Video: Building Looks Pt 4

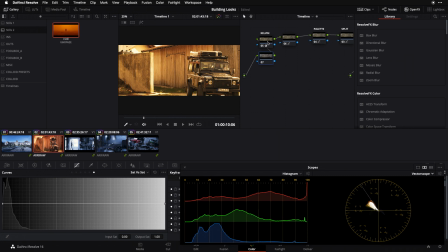[8:06]
So I'm just going to call an audible here and create a new node upstream of my Kelvin node, go back to colloid and break out another one of my favorite tools from the kit, which is exposure. And it's just going to allow me to create, again, a very camera-like exposure adjustment to this image.
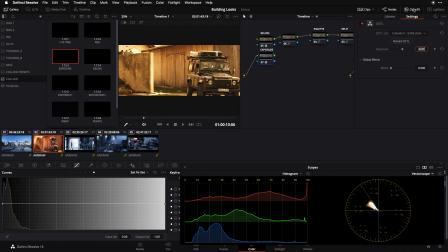[8:22]
And I'm going to try something wild. I'm going to go like a full stop under just to see what that feels like. Maybe that's a hair far, maybe I do 3/4 of a stop, but something like that is on the right track for me. And if I now look at the net of this stack that I've built,
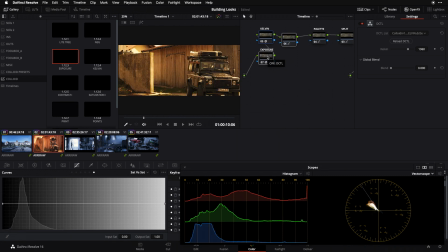[8:38]
I feel like I'm starting to really succeed at creating this wash that's very bold, it's very strong, but it doesn't feel like it was imposed by me, the colorist, after the fact. It feels like this could be innate of camera. It feels more organic and the look feels more fused with the image.
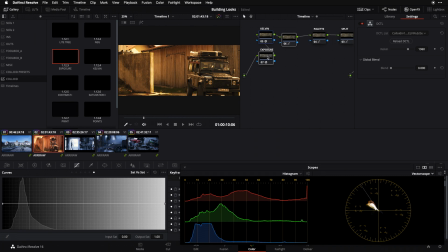[8:57]
So those are some thoughts and ideas for you on the color wash, which to me is one of the coolest looks that you can do in grading. It's not for every project, but when it comes up, you want to be able to really do it well and elegantly.
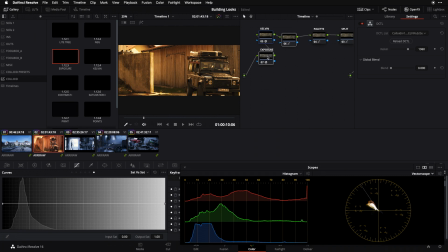[9:11]
And it's one that I see a lot of people attempt and most of us don't quite get right, because it's difficult to figure out how to rein these things in. And a lot of it just comes back to sort of conceptualizing it in the right way and shifting your thinking, as I said, from this more kind of bucket of paint approach to how would you achieve this in camera on the day? And
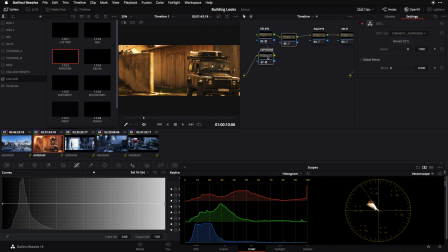[9:31]
it would really start with re-rating your sensor for a different temperature of light, intentionally mismatching the color temperature sensitivity of the camera with the color temperature of the light that's actually being used to illuminate the scene. And just to round it out, let's try doing the exact opposite. We've done our big warm push.
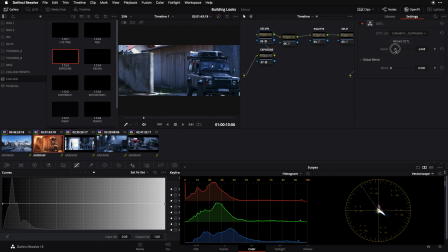[9:49]
Let's try doing a big cool push now and see how that holds up. I still think that's really nice. I might even want to go further with my exposure drop here. Again, just kind of making a gut call. I'm going to try like 1 1/4 stops under now. And that just feels nice to me. It feels organic, feels like a frame that I'm interested in watching.
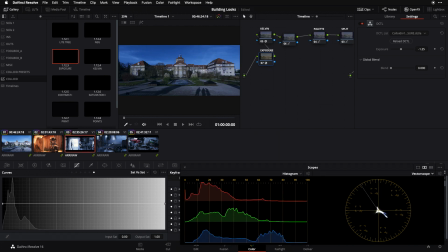[10:08]
And this look really ripples out nicely across our other images. This wash really plays across the entirety of the footage. It feels consistent, and it doesn't feel like it was imposed by a colorist at the last minute. I hope you've enjoyed going through this process of building a look as much as I have. Today's hardware and software give us more power than ever to articulate our unique vision for our projects, but this also means that it's on us to craft great looking images. Now, if you're a busy content creator or independent filmmaker or post-professional, you may not always have time to build a look from scratch like we've been doing in this series. For these situations, I've developed Colloid,
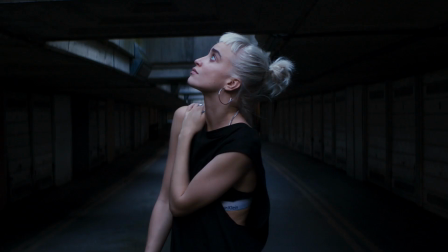[10:50]
a set of DaVinci Resolve plugins which allows you to quickly develop a custom filmic look without the hit or miss black box quality of a LUT.
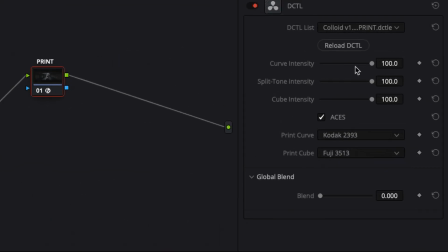[10:59]
Everything is fully tunable and fully under your control. If you'd like to learn more or grab a free 24-hour trial of the product, you can check out the link above, which I'm also going to leave down below in the description. Thanks again for watching, and we'll see you next time.